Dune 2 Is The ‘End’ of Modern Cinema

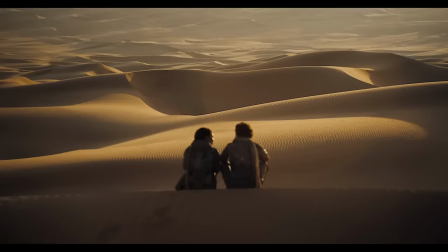it's going and it's awesome we even get an entire color palette switch once paul makes his decision to bring the emperor down and start the holy war
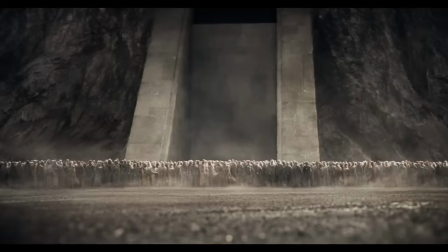we jump from warm oranges on a serene oasis and paul saying i'm not here to lead to a muted sunrise and stark grays that are washed
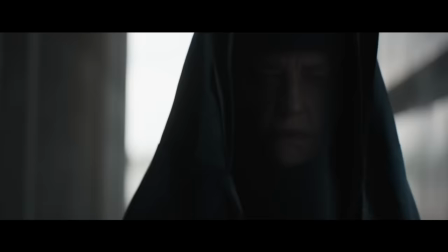out as he points the way all throughout the rest of film until the final duel the emphasis on the visuals matching the thematic right when paul becomes
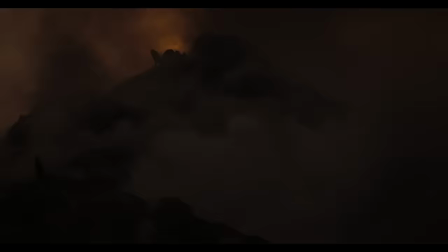more harkonnen is brilliant that duplicity by villeneuve is the art of filmmaking the art of balance to shift between being a fan of the universe and
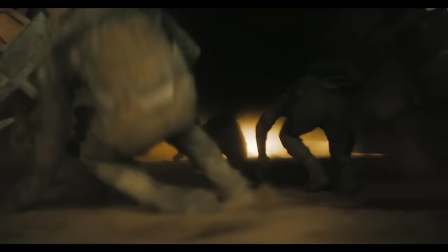a fan of cinema on a dime is maybe more impressive than a direct one-for-one adaptation of this book to bring humanity through
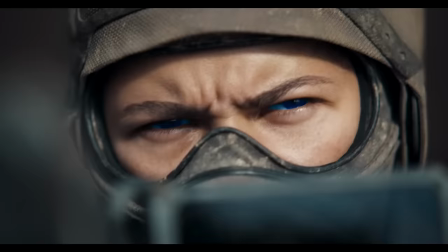in the exploration of doubt through the spirituality of dreams and align it all behind how every character moves narratively.
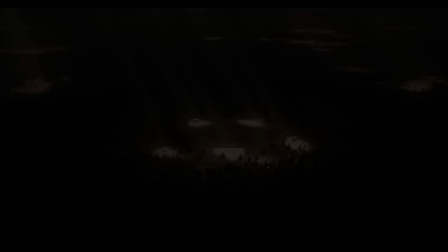It's incredible vision control. Denis is able to adapt to the expectations of any genre he works in.
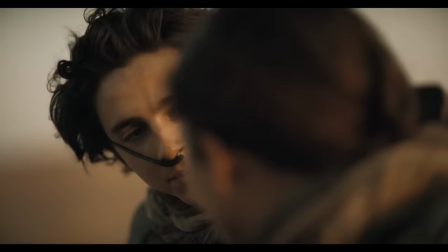It's what makes him so good. Almost every critical moment with Paul is executed to perfection.
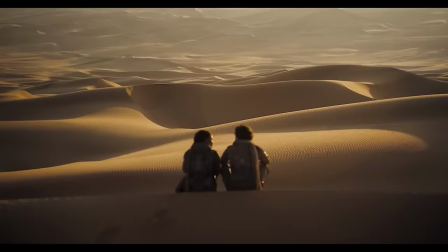You have the best a worm ride has ever looked, followed by a poignant lesson on the acceptance of legacy, followed by teachings with the Fremen that then paved his way through the south to the greatest on-screen duel since Luke and Vader in Return of the Jedi,
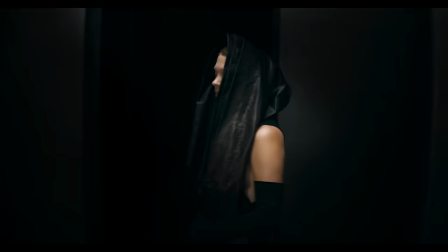all of it is perfect. The use of Paul and Johnny's love theme in the final scene is perverse for all the right reasons.
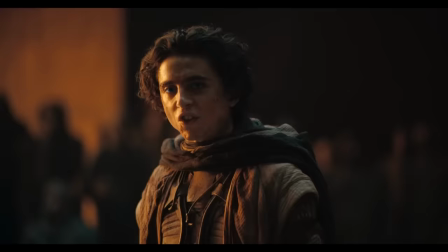It feels wrong, and yet it's so powerful because it is the one score you know hits the hardest, and it devastates the final shot of the film. This movie knows what it's doing.
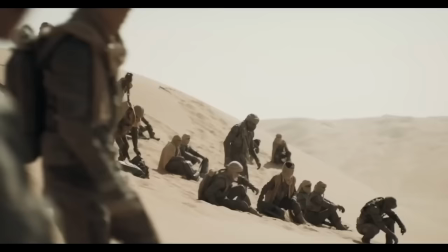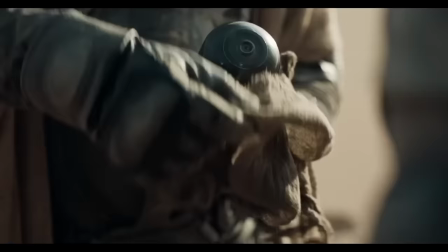In all honesty, you don't have to love Dune.
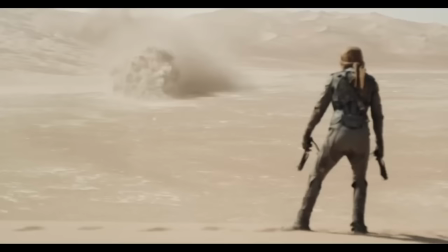You barely even have to like it, but the experience I had with Part 2 is as fundamentally soulful as you'll find in cinema today and as important
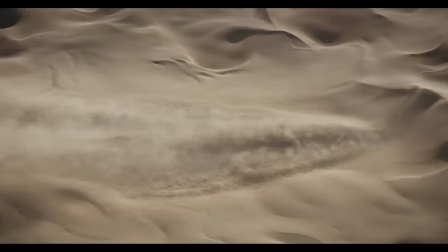to our humanity as they come i didn't need part two to be a story about the overt dangers of messianic worship and the ethics around blind
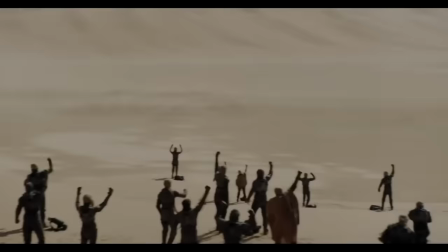faith i just needed it to tell the exact story that it's telling and to do so with the passion it displayed in every single frame
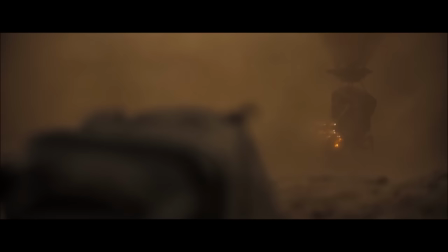before this trilogy kicked off i had barely understood the optics going into part one i hadn't yet read the books and it took time to learn the world
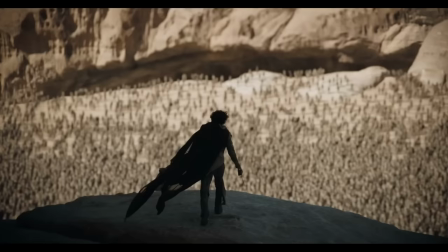as it was and why this story seemed to matter to so many people. But holy fuck, if he didn't walk out of part two changed in some way or shape, then are you really watching?
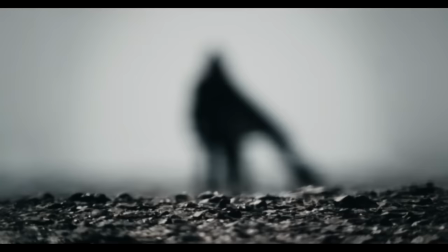Are you really listening? Once you view this film as a visual exercise of cinema, it changes entirely how you bring yourself into it, how you watch it, how you resonate with it.
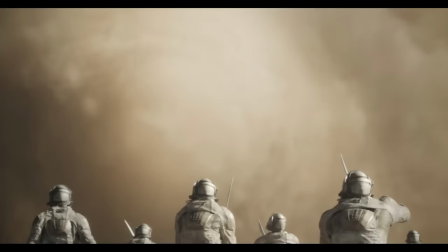This culmination, like Oppenheimer before it, like only a few films from the past few years, this is why I give myself to film.
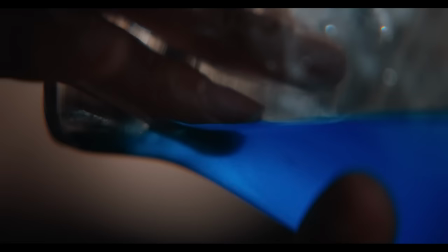Why we have built an audience of over 24,000 who i'm sure feel the same this is why we want to be asked to be and continuously
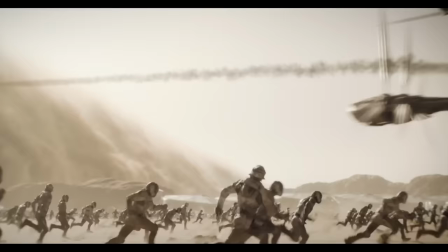demand to be challenged by film because what we see is how we connect and what we connect with is what we feel isn't that the point
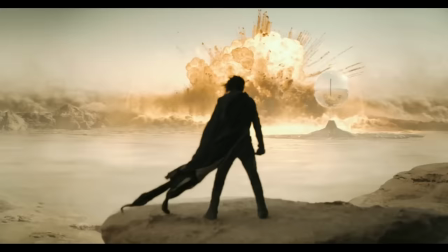let's put it like this villeneuve has achieved the purest distillation of filmmaking that is humanly possible and you know it because that thought
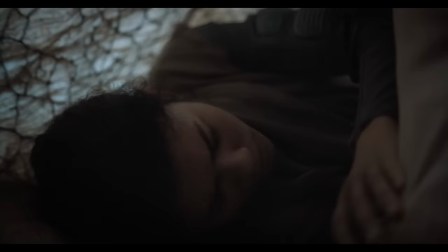enters your head every 15 minutes when watching this film i think that to be in the presence of a visionary in their prime like with nolan is to welcome a
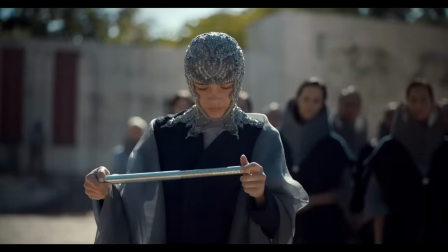connection with an art form so important that it encourages us to be vulnerable during the experience because everything it takes from you it gives back tenfold
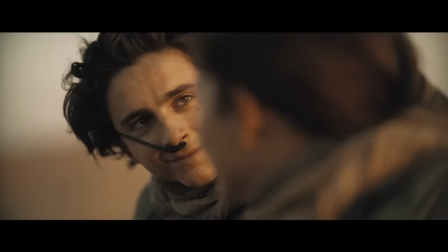bill new is a master at reorienting the audience and how they digest the visual language of his worlds we are seeing hearing and feeling the crescendo of
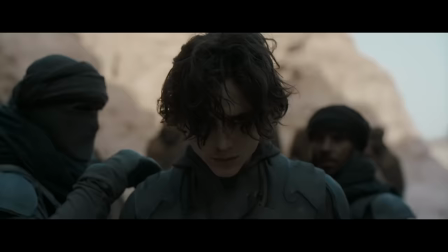a living genre as it was meant to be seen heard and felt a singular understanding
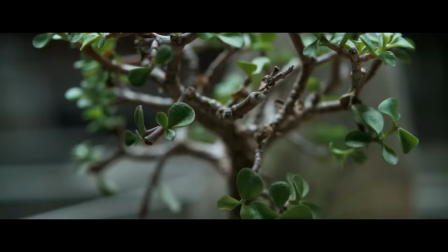of all the best practices in a 200 year old genre through a century-old medium,
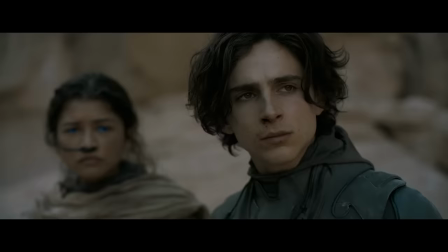all of it paying respect to the history it leans on. A painstaking level of detail and thoughtful composition,
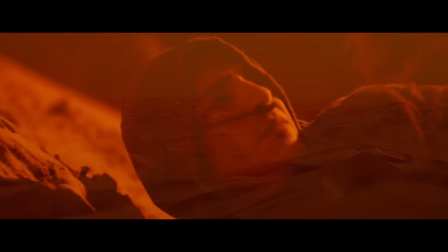wearing the history of sci-fi on its chest as a badge of honor and doing so in fundamentally epic fashion.
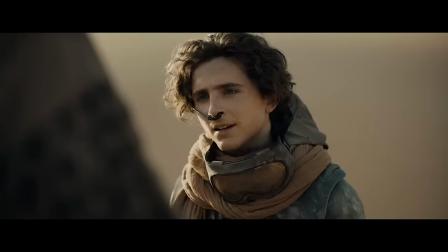This is how all films should be practiced.